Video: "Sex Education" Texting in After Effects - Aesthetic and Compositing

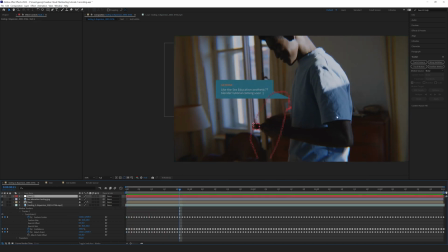(8:41)
If we hit play, you might not see anything, but if we hit the null, if we click the null layer,
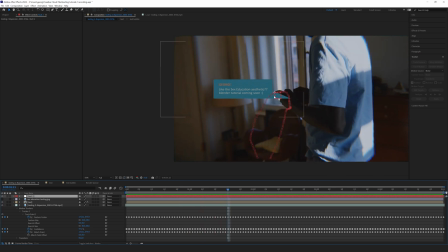(8:47)
you can see it's following that motion perfectly.
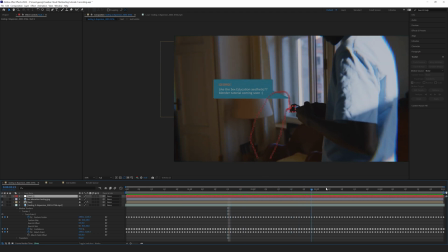(8:51)
So now I'm going to go ahead and choose a frame where I can see and where I want my text to be.
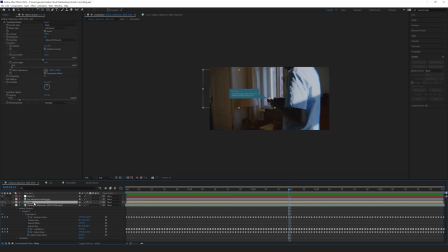(8:59)
It's already out. I've already animated it opening and closing, as in the last tutorial.
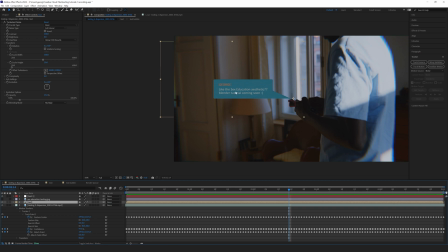(9:03)
So I already have this set to the size I want it to be. If I didn't, if it was larger, smaller, you would scale it up in a full frame so you know what size you want it to be. I've also got the anchor point at this corner of kind of the little the end or the beginning of the speech bubble.
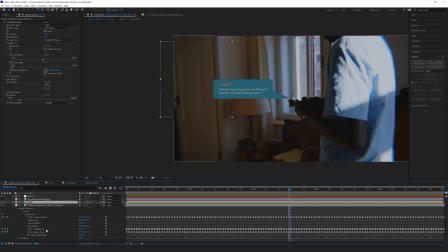(9:19)
And now, with all of that set up, I'm going to go to my text layer, make sure I open up the transform options, as well as I'm going to do that with my null
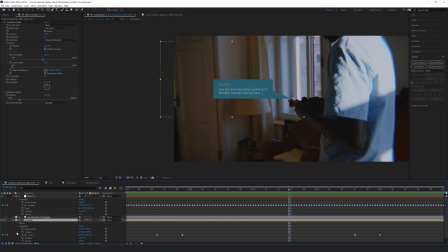(9:29)
layer, the transform options, because I'm going to take the position, I'm going to pick whip it from my text pre-comp to the position of my null layer. And you might see that snap into place a little bit. The anchor point will snap to the null, which is our tracking data.
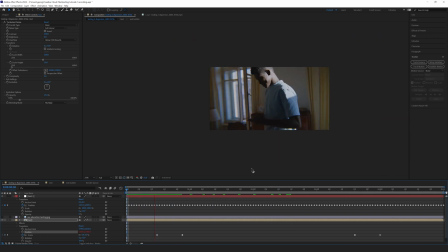(9:48)
So if we go back to the beginning now, and we play it as it kind of loads through, you can see it pops up and stays attached to our phone. And there we are. That is the basics of making, giving it some motion.
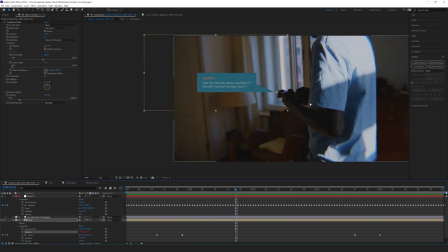(10:03)
So we've matched the aesthetic of the speech bubble, of the text bubble, and we've also matched the motion to give it a little more dynamic look to it.
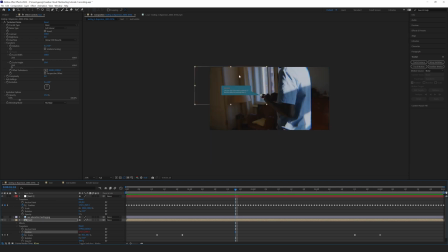(10:13)
Now, the last thing we're going to do to, again, kind of make it not this thing that's just stuck on top of this 2D image that's stuck on top of this 3D image,
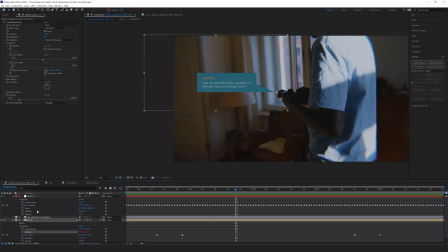(10:21)
even though it is moving with the 3D image, is we're going to go ahead, go down to our text pre-comp, the bubble, and we're going to click this button, which is a 3D layer. So now this can move in three dimensions, so we can rotate it any way we want.
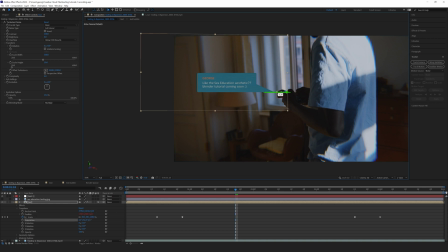(10:38)
But we are going to rotate it along the Y. So you can do that either from your options down on the transform options, or you can just grab this nice little handle, the green one,
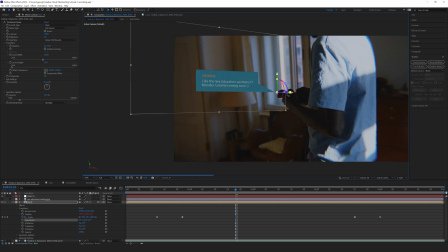(10:50)
and rotate it. I'm going to match just for this shot. It's nothing too crazy, just a little bit of that angle. That's maybe a little too much. I'm going to lessen that just a little bit. A little bit more, maybe.
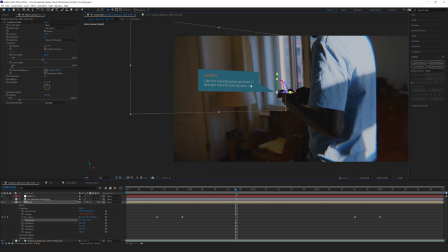(11:07)
This is all kind of your own personal opinion and how you want it to look. There we go. You could also animate this as the camera rotates. You could animate the rotation, but I'm happy with it just being static. And so if we go all the way back and hit play, this might take a little bit to load.
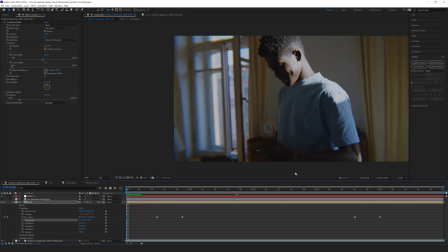(11:23)
And I'm going to fast forward this rendering all these frames for the first time, and then we'll see the smooth playback in just a second. So all those frames have rendered, and here is what we've got. It pops up, it's tracked, and it disappears.
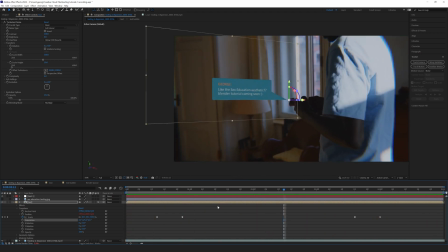(11:42)
And it's also at that nice little angle, so it looks like it's a little more involved in the footage and not just a 2D element stuck on top.
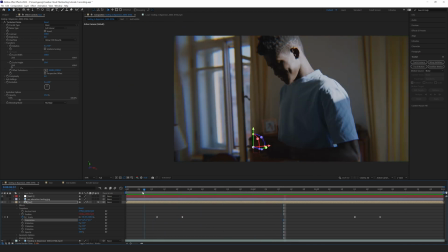(11:50)
And that is going to wrap it up for this tutorial. The last thing we're going to do before we would export this, either just as the overlay,
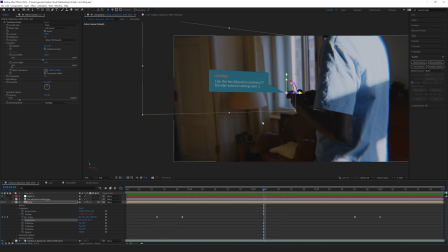(11:58)
so as a AVI or a QuickTime with RGB plus alpha selected, or as the full composition if you've got all your footage or you want to keep the background footage, we're going to make sure that we have this button next to where we hit the 3D.
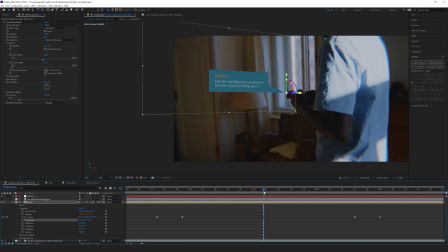(12:15)
It's the motion blur. We're going to want that just so that it won't look as jittery.
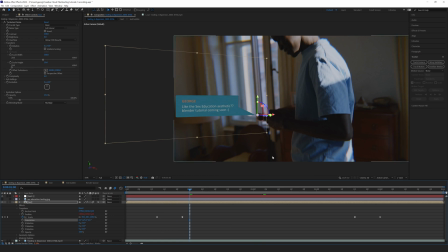(12:22)
It won't kind of be clean. It will match our footage a little bit better, and it will actually look like, again, it's part of the real scene.
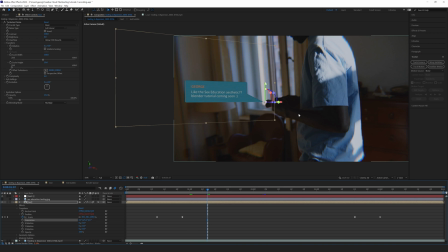(12:30)
So that is part two of, and probably the final part of, how to make the sex education texting effect. This one covered a little more the aesthetic sense of sex education, as well as giving the bubble some motion and a little bit of a 3D element. Again, you can go even further with this.